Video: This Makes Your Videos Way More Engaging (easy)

This makes you want to click away. And this is way better. So let's talk about this.
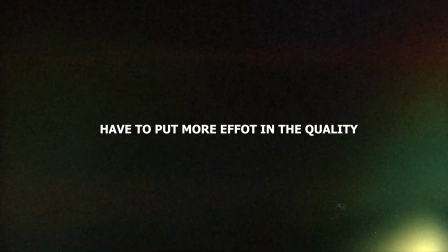[0:06]
If you want people to take your content more serious, you're gonna need to show some more quality. Don't worry, this is easy and can be done on a budget.
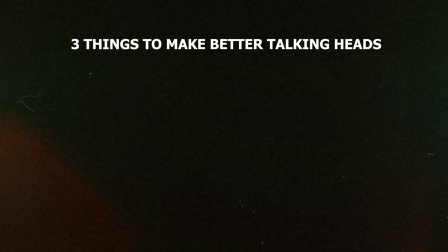[0:14]
Here are 3 things to look at if you're trying to improve your talking heads. Number 1, audio. Everyone has an iPhone, so they're super practical, and honestly, the audio is really not that bad. The only problem is it's a little unprofessional because you're kind of holding an iPhone right here in the frame, and it's kind of ruining the aesthetic. For okay sound quality, and if you need to start making content, you can definitely use the iPhone. It's really not bad. What you're listening to right now is a lavalier mic. So these things are pretty easy to set up, and you really can't beat the sound quality. The only thing is, they are kind of expensive. They run around $150 to $350. In between. So here is the studio microphone setup, which I'm a fan favorite of this. It's just harder to kind of get it where you need to because they're kind of stationary. If you don't have the proper tools or the proper stands, you just can't get them in your face, and you need them pretty close for them to sound like, to get the good quality, you know. The way these microphones work is it does like a little bit of this. It like captures this bubble right here. So you kind of have to get your face in that bubble to get that quality.
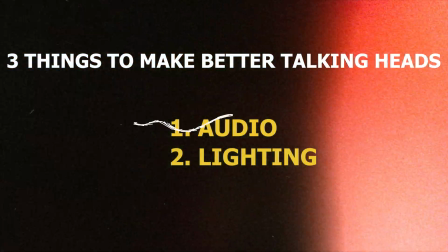[1:18]
Number 2, lights. This is a 1 light setup.
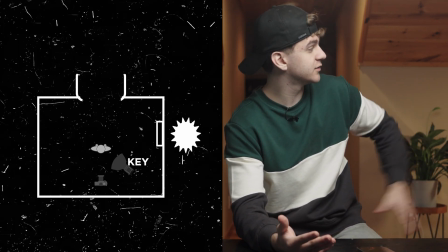[1:23]
Luckily for me, this setup works because I have a window over here to my left, and it is lighting up the background for me, but that's all natural light.
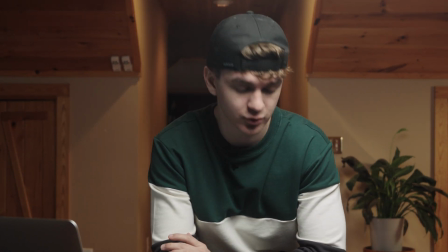[1:32]
I have no control over that, or I didn't put any control over that. And then I just have my key light lighting my face.
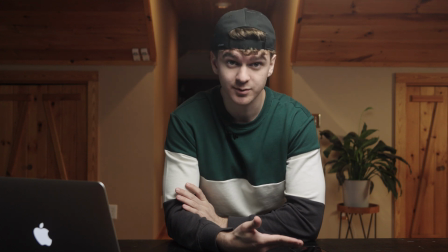[1:39]
And if you ask me, this really doesn't look bad. This still looks pretty good. Super simple, super easy, can't go wrong.
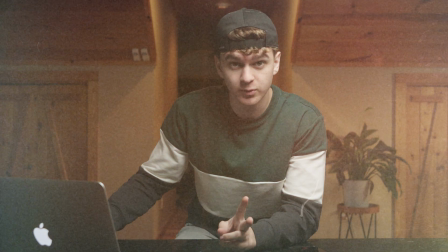[1:45]
Let's go to a 2 light setup, which can be 2 different variations.
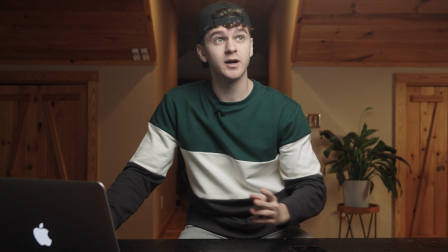[1:50]
We're gonna have the one where it's a key light and a backlight.
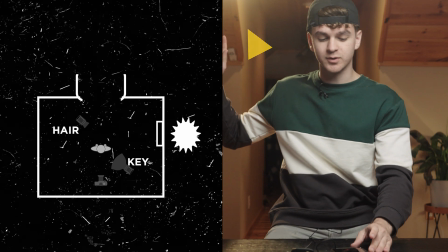[1:54]
You can see a little bit of a halo effect, which me personally, I'm not against them.
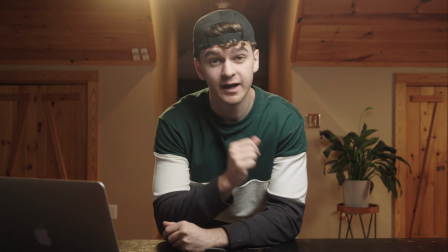[2:00]
Some people don't like them. You could probably get away. I could probably get rid of that by, like, watch, I'll raise it and I believe that gets rid of the halo. So
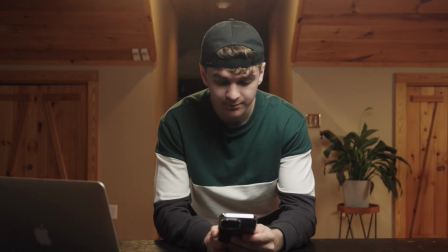[2:09]
if I raise it a little bit, kind of looks like it's just the sunlight. It's still kind of giving me a little bit of a halo haze, but I think it looks good.
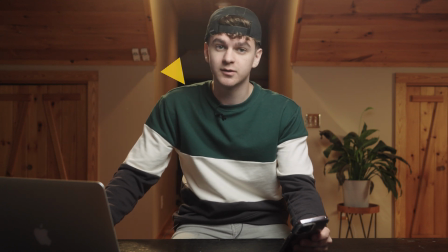[2:18]
Gives you a nice little, gets you away from the background. You know, hair lights, they look legit, super easy to do.
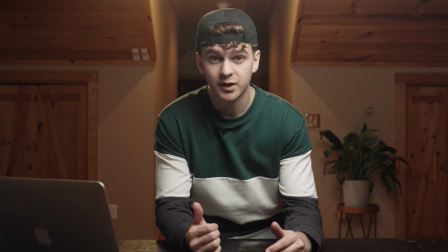[2:24]
I got rid of the natural light and I just have my practicals on, my key light, my hair light, and it's a pretty dope image.
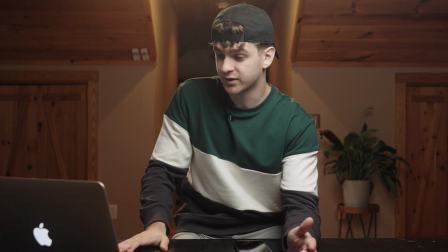[2:33]
So let's say you still only have 2 lights. You have to make the decision. Do you want to be separated from the background, or do you want to light your background up?
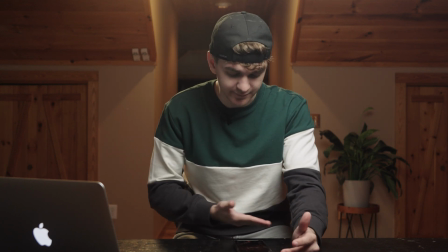[2:41]
For me, I would probably choose this because I have a pretty convenient practical that lights my background for me.
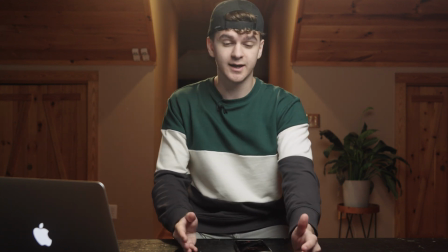[2:47]
But let's say it's not there and I'm gonna get rid of the hair light, and we'll do that.
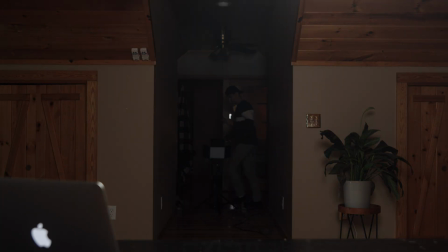[2:51]
We're gonna turn off what is my practical, and I'm gonna use my second light to be my practical.
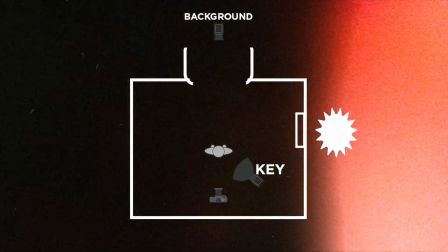[3:00]
And honestly, if this light is strong enough, it also might give me a hair light. Something to think about.
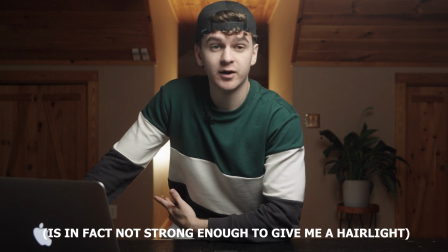[3:06]
So I'm a big fan of the background being lit up. So it's just something to think about.
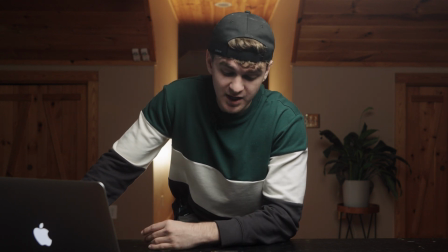[3:11]
It depends on what mood you're in and what you want to showcase, but not bad. I'm gonna bring back my natural light because I believe we can all work with natural light.
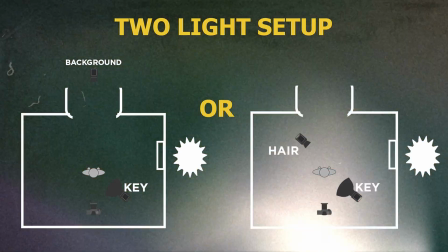[3:19]
We all have windows in our home. And finally, let's say we have 3 lights, which is the most common lighting
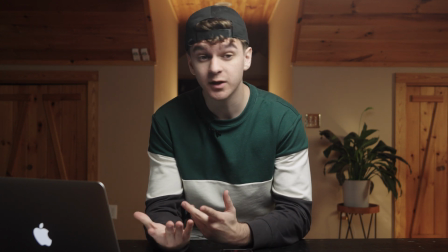[3:27]
setup for most videos, commercials, a lot of things.
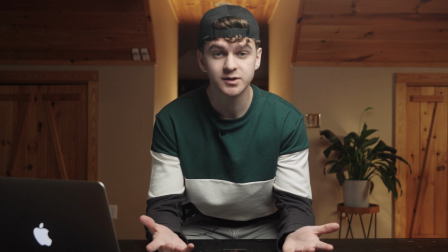[3:31]
3-point lighting, super important because it's super effective, looks good, and it really can, you know, make you stick out from the crowd.
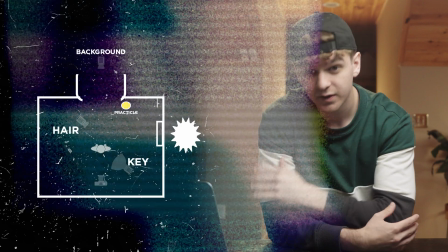[3:39]
It really gives you some quality. So this is my go-to talking head lighting setup.
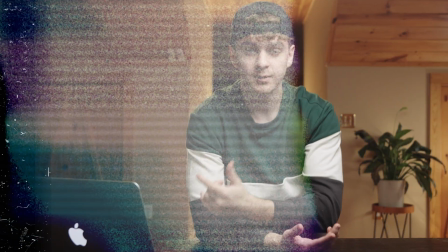[3:44]
I have my key light lighting me, my hair light separating me from the background,
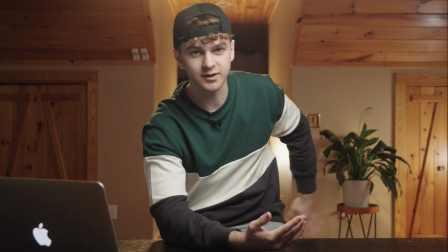[3:48]
and then some type of background light just to give the image a little bit more pleasing to an eye.
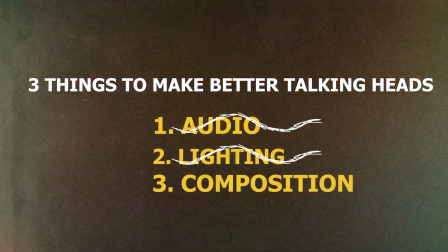[3:56]
And number 3, composition. Composition is important. This is where you can get pretty creative with it because it depends on where you're at, on where you need to film the video and what you have to work with.